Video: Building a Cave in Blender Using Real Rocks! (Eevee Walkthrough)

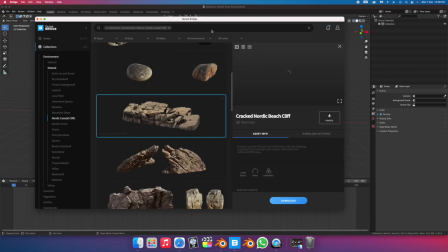[0:10]
CGI has gotten so accessible it's become very easy to throw together a quick interesting
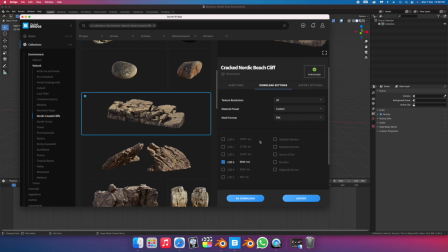[0:15]
scene with almost zero modeling involved just by using high
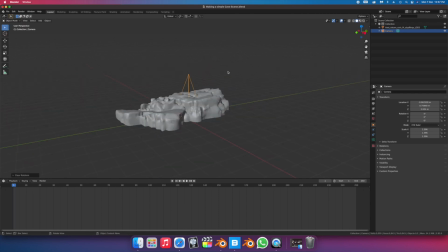[0:19]
quality photo scanned objects that are by the way freely available because of amazing companies
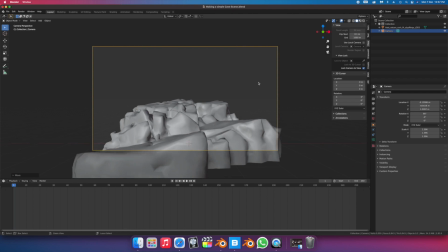[0:24]
like Quixel all you need is a rudimentary understanding of the software and some basic lighting and compositional techniques to make something look pretty cinematic.
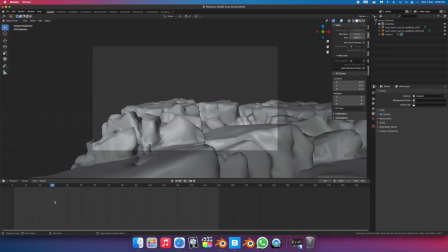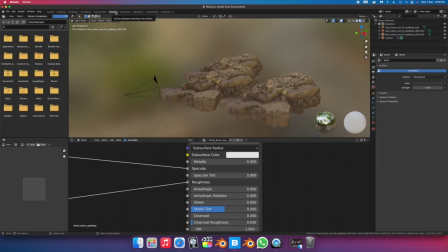[0:37]
So right here I'm just figuring out what sort of a composition looks nice.
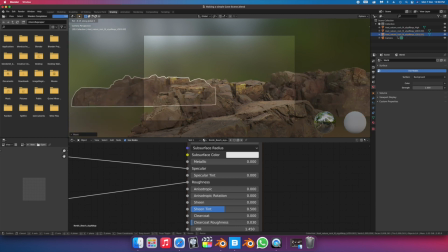[0:42]
I didn't really have any reference in mind for this I just sort of placed these photo scans and arranged them in a way that would fill up the frame in an interesting way.
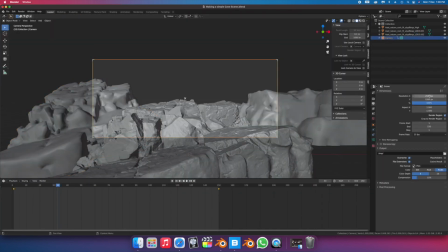[0:51]
Duplicating existing assets and just rotating them can do wonders.
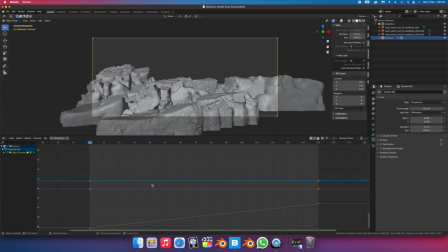[0:58]
What I decided to do next is to add some camera shakes. I guess I wanted to go for a more realistic feel but also I think adding handheld camera motion added to the whole seasick to survive of the finished video.
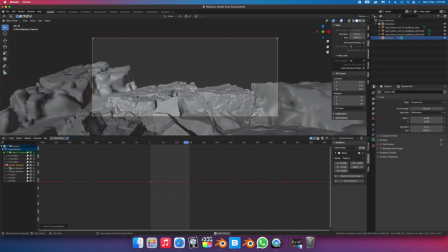[1:10]
So here I'm just generating random noise, which is just floating point values between 0 and 1, and I'm telling them to affect the X, Y, and Z positions of my virtual camera, and since they're arbitrary,
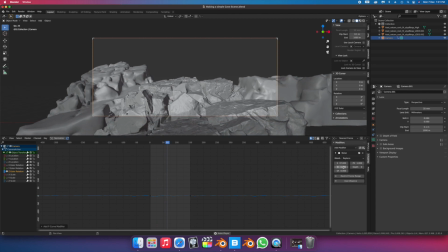[1:22]
they do a good job of faking handheld videography. We're using Eevee to work in and render this entire project,
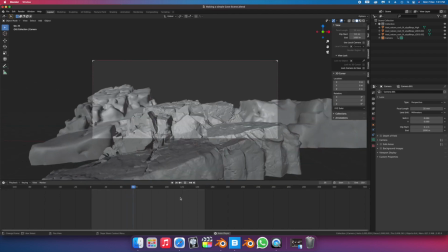[1:29]
and since Eevee uses a technique called rasterization to minimize render times and keep your viewport smooth.
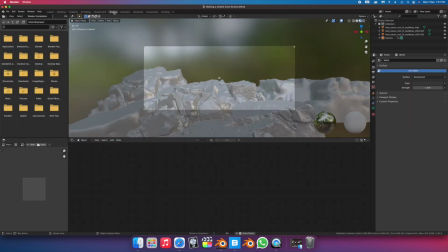[1:35]
It's not actually calculating light in your scenes, so we have to ensure we turn on our fake ambient occlusion and screen space reflections.
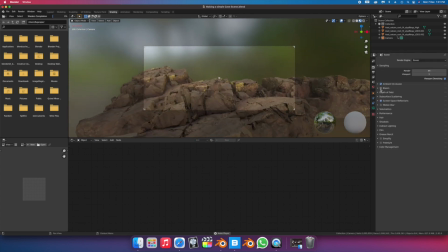[1:43]
Simply put, ambient occlusion is just the shadows that objects cast when they're really close to each other,
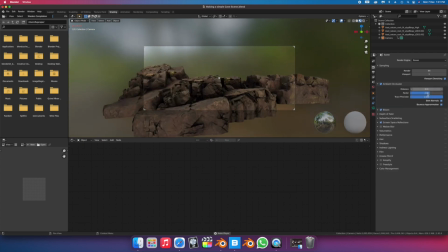[1:48]
and screen space reflection is essentially just how an object will reflect another object on itself depending on how rough it is. This will help us later when we decide to add water to the scene.
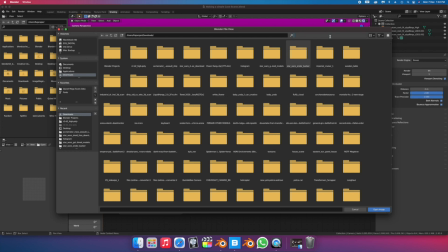[2:00]
Using 360 images to light your scene has become pretty popular in 3D to get nice looking lighting in an instant,
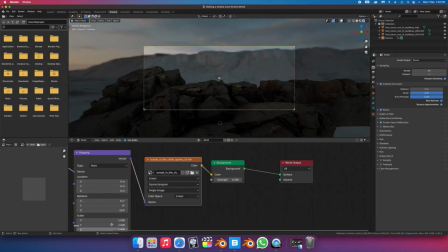[2:06]
but of course, selecting the right kind of HDRI image is key to determine the mood of your scene.
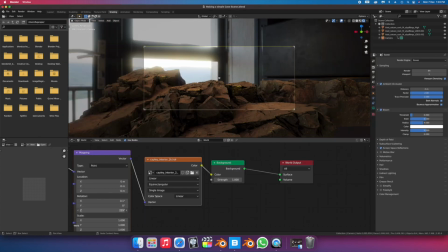[2:12]
Now because I had no particular concept in mind when I started this project, you can see me cycling through the different HDRI options to find one that suits.
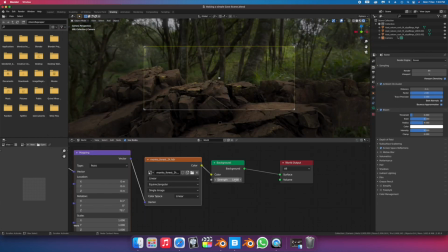[2:19]
A nice place to find free high quality HDRIs is HDRI Haven, but I ended up picking a 360 the image of the ocean from a website called Envato Tuts.
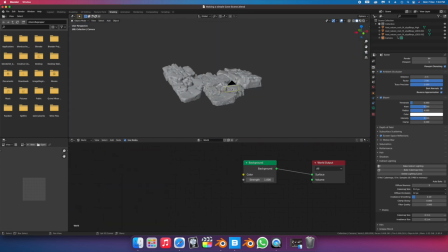[2:29]
I oftentimes find myself combining the HDRI lighting with manually placed lights to my liking.
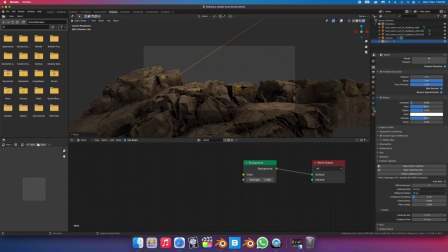[2:35]
In this case I've added a sun lamp in the same direction as the light from the HDRI just to accentuate the amount of light hitting my rocks and to flesh out their details. This main sort of subject rock in front of the camera is pretty high poly and is actually slowing down the entire project but I wanted to
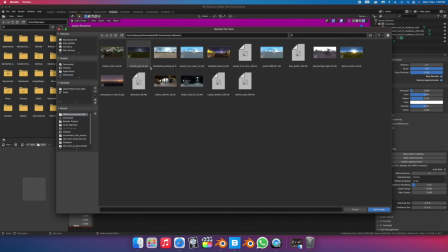[2:52]
keep it as detailed as possible because it's so close to the camera and so adding this extra light to show off its details definitely pays off in
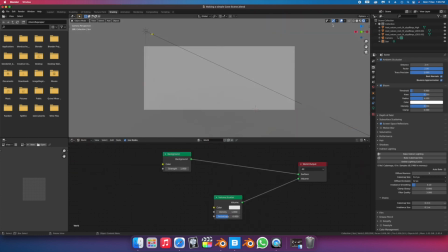[3:00]
the final render. What I'm doing next is adding some volumetric to my scene to give it some much-needed ambience.
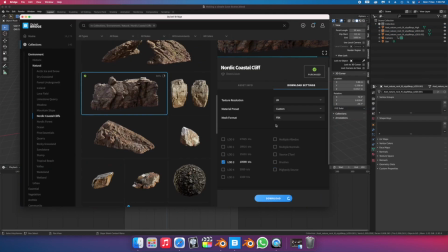[3:12]
At this point I've sort of decided to really lean in on the whole cave idea and I brought in another photo scanned asset and just
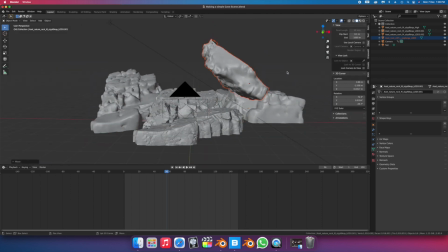[3:19]
tilted them around duplicating them and tilting them around within my camera's frame to give the illusion of a cave.
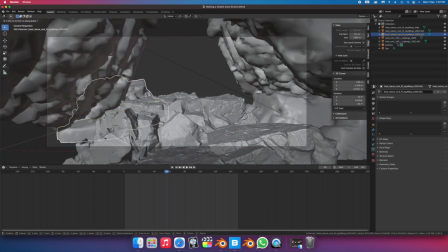[3:27]
It might not be scientifically accurate, and these rocks might not even form together this way, but we're just taking some creative liberty here.
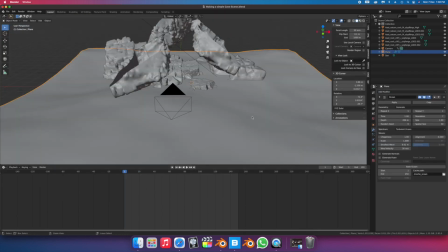[3:39]
I've decided to add water to my scene, like it's a cave in the middle of an ocean.
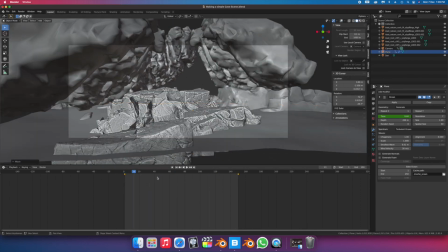[3:43]
Again, we're not trying to be scientifically accurate as to how these things would actually form and exist in real life, but we're going for believability and not realism with this project.
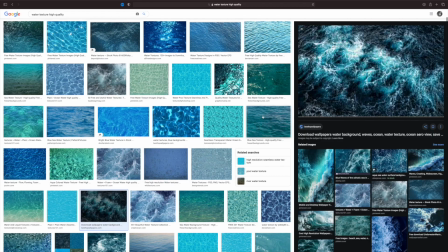[3:52]
A lot of people would fuss around with water simulations for a project like this, but me being a Mac user, I can't deal with such heavy tasks like that,
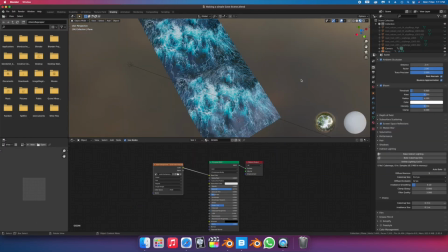[4:00]
so I just used a high quality water texture and I made sure to choose one with a lot of water foaming,
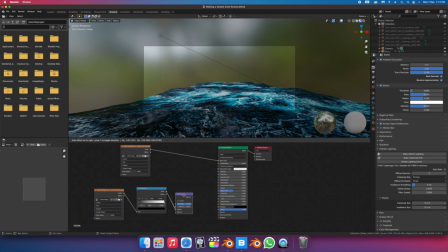[4:06]
cause that's gonna help us give the illusion of the water hitting our rocks and foaming. Of course it falls apart if you look closely, but we'll make sure to frame the video in a way where the viewer isn't immediately distracted by the fake, almost plastic like water we're doing.